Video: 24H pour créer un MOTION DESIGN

Salut à toi ! Pour info, cette vidéo est là en deux parties et tu te trouves actuellement sur la deuxième partie.
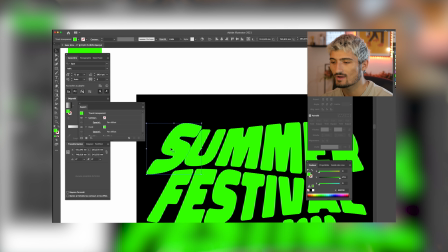Si tu veux voir la création, je t'envoie vers la vidéo de Clemo que tu pourras retrouver en description. Je te conseille vivement de mettre pause à cette vidéo et de regarder d'abord celle de Clemo et puis après tu peux revenir, tranquillement. Pour te la faire court, Clemo a créé toute la partie visuelle, il me l'a envoyée et moi je suis chargé d'animer tout ça et d'en créer quelque chose de cohérent. Et vous savez quoi ? La vidéo est sponsorisée par Adobe. C'est un truc de fou. Juste merci en fait. et adobe c'est presque comme un client de rêve il t'a donné un thème que tu dois respecter mais il t'a donné carte blanche d'un gris d'ailleurs avec ses lunettes j'ai vraiment l'impression de d'être un starter pack le bonnet hop au dessus
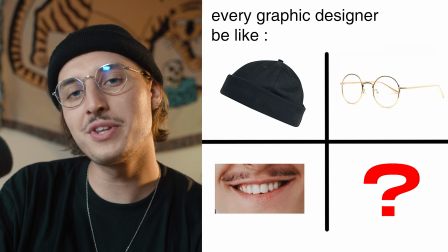des oreilles évidemment on a les lunettes la moustache douteuse je vous attends dans les commentaires pour pour la quatrième case il en manque une là on se retrouve donc sur
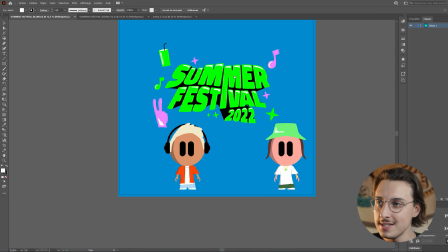illustrator avec ce que nous a envoyé clémo il a principalement décidé de nous faire sous forme de personnages donc voilà ça c'est que les mots je pense que c'est assez explicite et ça c'est moi moi j'ai des cheveux comme ça ok ça roule on a ensuite
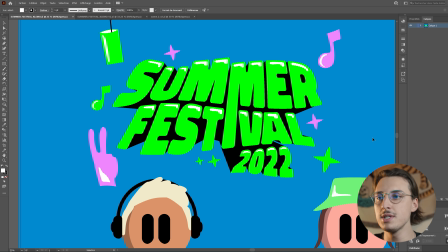la typographie summer festival puisqu'on est dans le thème summer vibes et puis on a autour des assets qui vont nous permettre un petit peu bas de jouer avec l'animation donc ce document il est cool pour avoir tous les éléments mais il n'est pas optimisé pour
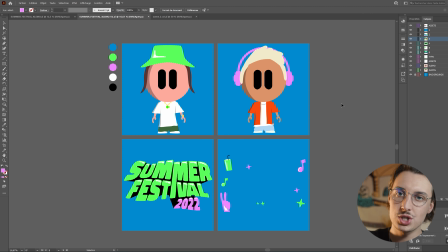l'animation c'est donc ce que je me suis permis de faire donc tout d'abord j'ai séparé tous les éléments sur des planches différentes,
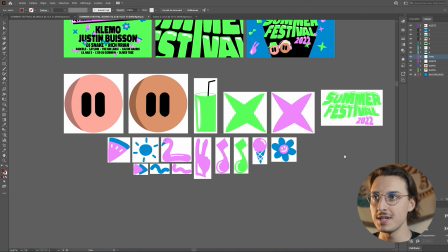pouvoir les manipuler à ma guise en animation, très important. Ensuite le taf ça a été logiquement de faire un storyboard parce que je sais pas où je vais donc il faut que j'ai un semblant d'idée où ça peut m'emmener et il faut que ça dure quand même un peu longtemps et que ce soit cool pour vous à regarder à
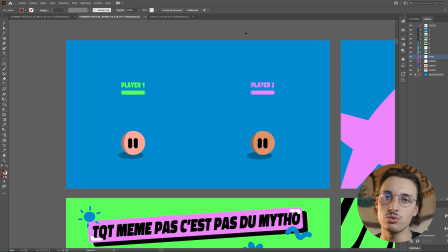la fin. Comme vous pouvez voir je mets en scène nos deux têtes donc player 1, player 2 un peu en mode c'est un jeu vidéo donc là ce sera sûrement du rebond.
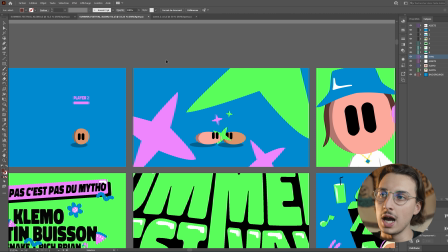Ensuite j'ai décidé de les faire vraiment se foncer dedans et de créer un gros impact qui vont envoyer les fameuses étoiles qu'il a pu designer. La transition que j'avais en tête ici, c'est que l'étoile verte deviendra si grande qu'elle recouvrira tout le fond, puis nous on apparaîtra par le bas.
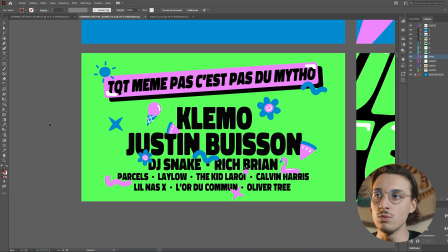Ensuite, il y a vraiment eu cette idée de faire comme une affiche d'annonce de festival avec tous les noms, sauf qu'on serait tout en haut, en mode modeste quoi, enfin normal quoi.
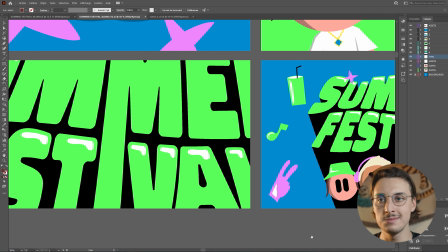Je sais pas encore par quelle manière, mais ce serait le reveal du logo final qui est donc la typographie, et je me suis permis de refaire un tout petit peu le layout avec nos deux têtes en plus, je trouvais ça sympa de les rappeler. Maintenant que la partie illustrator est faite, on se retrouve sur After Effects.
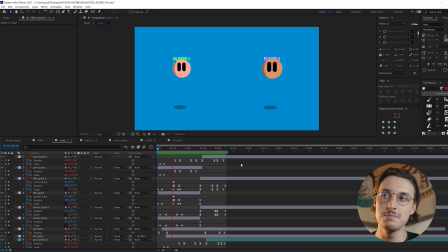Donc voilà globalement ce que ça donne pour cette première scène. Là on est sur un exercice un peu typique de ton premier cours de motion design qui est de faire rebondir une balle.
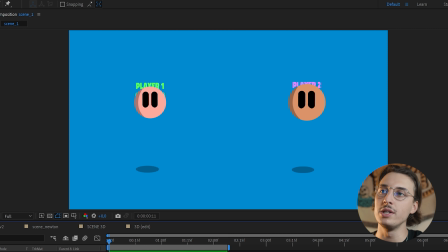Et on fait comprendre qu'on est presque comme sur un jeu vidéo à la Street Fighter et vraiment les deux têtes vont venir se taper dessus et on arrive sur un impact qui arrivera donc plus tard. C'est déjà pas mal mais il y a un ajout qui va faire toute la différence, c'est l'effet écho.
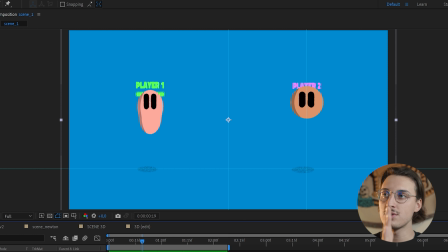L'effet écho en fait il porte bien son nom, il va tout simplement répéter l'action et donc faire comme si les éléments se suivaient. Donc là, on peut très bien le voir sur la tête comme si on étirait vraiment la balle, ce qui lui donne cet aspect animation un peu cool.
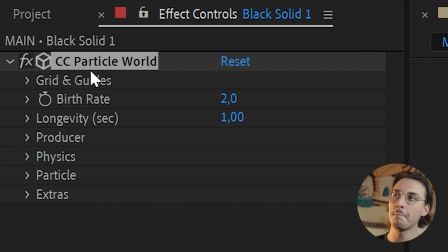Pour l'explosion, j'ai utilisé un effet qui s'appelle CC Particule World qui est un effet intégré à After Effects. Voilà, quand tu le mets de base sur un solide, voilà ce que ça donne. Pas très parlant, mais une fois que tu le customises un petit peu, tu vas pouvoir obtenir le résultat que tu as envie d'avoir.
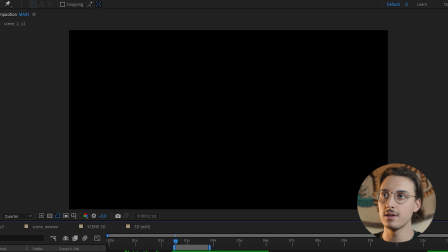Les fameuses étoiles qui viennent en fait à l'impact se propulser vers l'écran et donc créer cet écran vert qui va me permettre de faire ma première transition vers ma scène numéro 2.
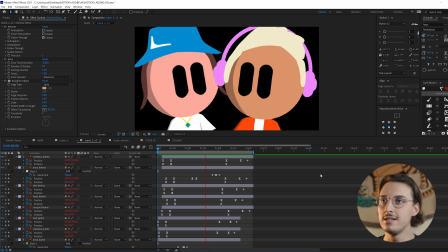Donc comme je vous ai dit, on va faire apparaître les personnages. Ils clinent des yeux, ils se regardent et ensuite ils disparaissent. Donc c'était vraiment l'idée. Et vous allez voir à quel point l'effet écho ici, il est incroyable aussi.
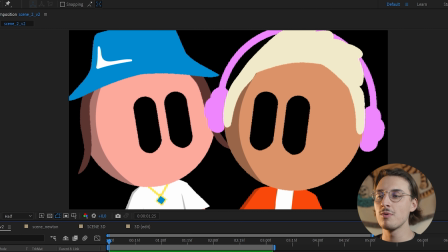En fait, c'est un peu difficile à expliquer, mais regardez à quel point l'effet écho fait toute la différence. Et on approuve ou on n'approuve pas, moi je trouve ça excellent. Pour ceux qui se posent la question depuis tout à l'heure aussi, comment je fais les rebonds ?
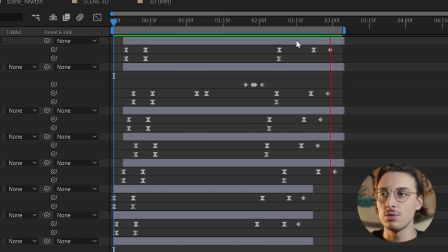En fait, c'est un script qui s'appelle Duke Bassel. Tu viens cliquer sur une des images clés qui t'intéressent et tu vas utiliser l'effet Spring.
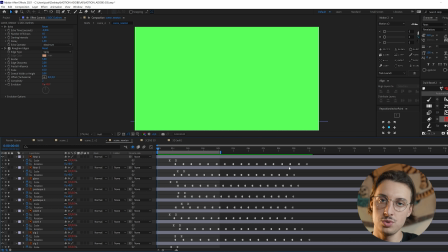Génial pour le gain de temps et parfait pour ce genre d'animation. Ensuite, une fois que les deux mascottes sont parties, ça laisse donc place à la nouvelle scène. On est à nouveau sur un fond vert.
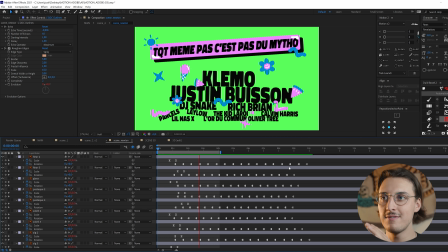Donc ça va nous permettre de faire tomber, par exemple, les noms du ciel, les faire romandir entre eux et ensuite faire apparaître tous les petits éléments à côté. Comment est-ce que j'ai fait cette physique ?